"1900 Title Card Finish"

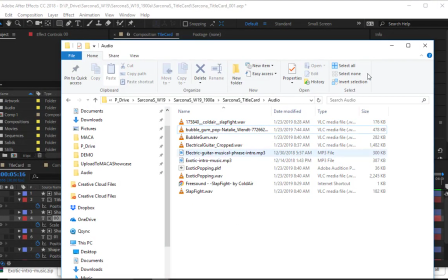(16:34)
You can add echoes and reverb and all this stuff, but we're good for that. Cool. So here's all the stuff that it added into there. So I have my four original files, which are right here. I have that internet shortcut.
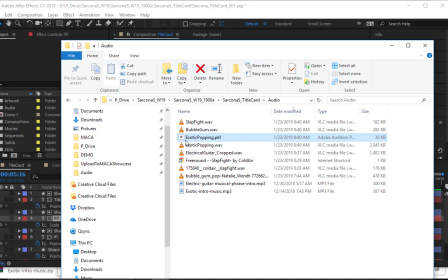(16:50)
I have my four things here, and then I have this exotic popping PKF, which is just an audition file. You can delete that. That doesn't do anything. Cool. So now I'm going to go into After Effects.
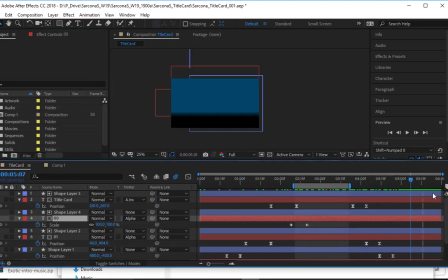(17:05)
There's my original animation. And I'm going to drag in my stuff.
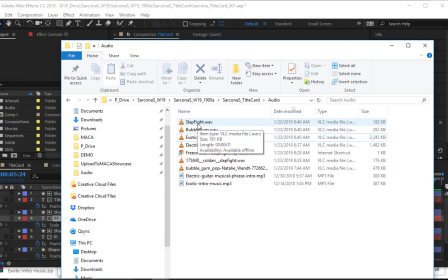(17:10)
So initially, I'm just going to put in my sound effects and show you how I would sync up the sound effects. Then I'll show you how I do the audio. So I'm going to grab my two sound effects, drop them into the audio folder.
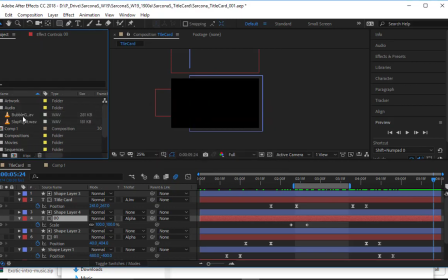(17:26)
It's thinking, and there they are. Okay. So I'll grab one of these first and just drag it down into here. I like to keep all my audio separate from my video. So if I have all of my video stuff is down here, my audio is up there.
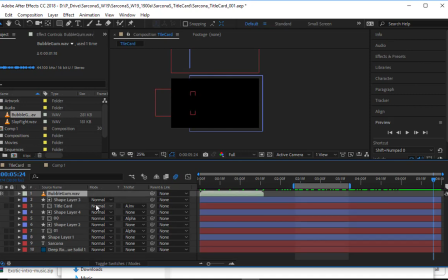(17:44)
Okay. Or vice versa, my audio is on the bottom, however I want to set that up. So what I'm going to do is I'm going to go in here and try to get a, I don't want to use this for every single thing. Every element that comes in, I don't want to go, that's kind of like really annoying.
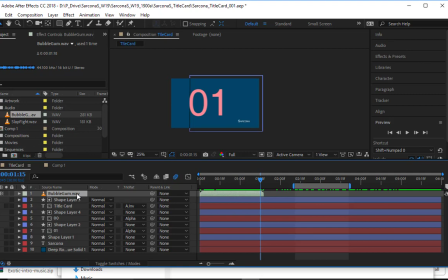(17:59)
I want it to be like on maybe a major item, like the 01 in my assignment, or just my assignment, or just my name. So let's do it on the 01, okay? So I'm going to say the 01 comes in about there.
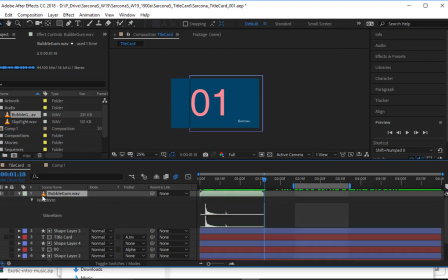(18:14)
I'm going to hit L twice on here. That allows me to see that waveform again. I don't want to line up my clip with the start of this layer. I want to line it up with the start of the sound. So I'm going to drag this so it happens right about there.
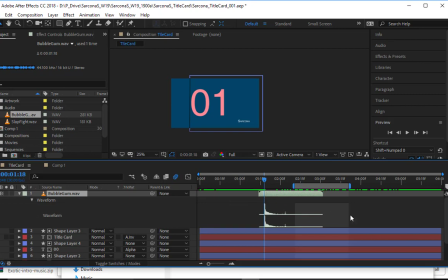(18:31)
So that as that 01 comes in, we hear that slapping. Now, I already know that that sound effect is not going to work with the 01 because of how I animated it. But I want you to see it so that we can then tweak. Okay, so I'll set my work area big. I will hit play.
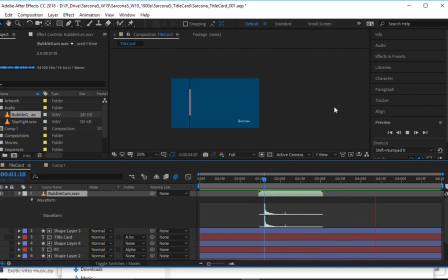Okay. So what doesn't work about that?
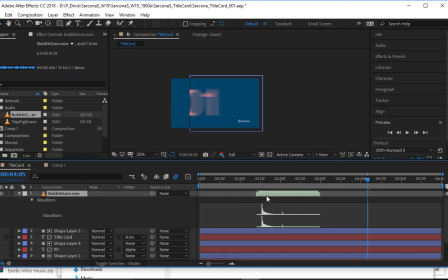(19:02)
It plays after the ones on screen. It also is like the ones like slowing down and we hear that sound effect, right? As it comes out, it might make sense like it's hitting it like a baseball or something, right? So let's go there. Pull that back, and let's see.
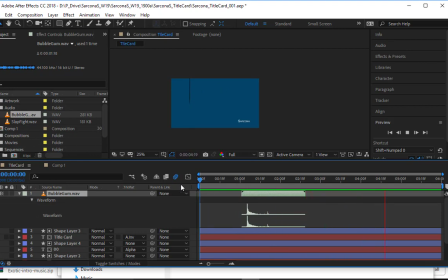(19:23)
Right? So that makes a little bit more sense. It's a fast sound. The 01 is moving fast. Those two things work together. Watch again. Right? So those two things are kind of like in sync. Here's where we don't want to do like multiple ones.
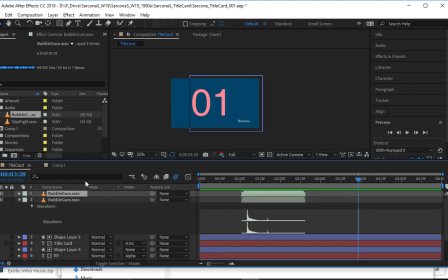(19:40)
If I wanted this sound effect again, I just Control D and duplicate it. I'm going to put it there literally for every single thing that hits. So the Sarcona comes in. I'm going to drag this over so it's lined up with that. I'll duplicate it again. What else comes in? That line comes in, so I'll move it in for the line.
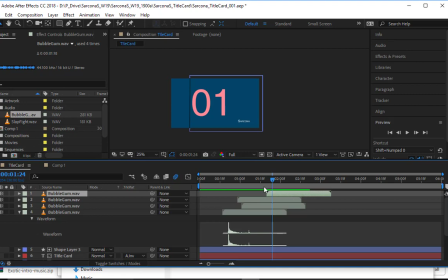(20:03)
That title card comes in, so as the title card's coming in, I'll put it there. Oh, and my background also comes in right there.
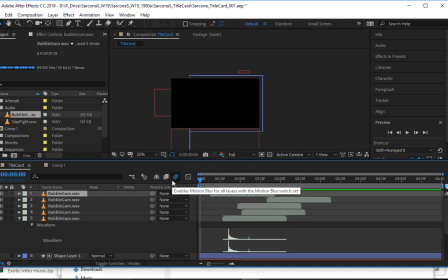(20:12)
Okay, so now I have the sound effect for every single item coming into the screen. This is going to be annoying. Okay, it's like we're typing or something. It's a really like jarring thing to have too much sound effects on there.
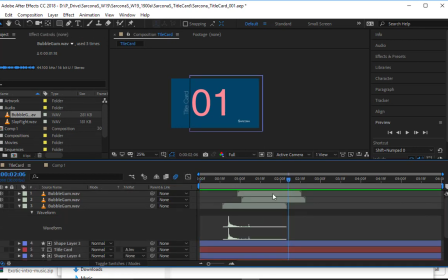(20:27)
So much more effective, obviously, when we just had the one on the screen, which is, I think, that one there. Maybe I'll do the two. We'll see what that looks like. Yep, no. I think this one might be just my hair over too.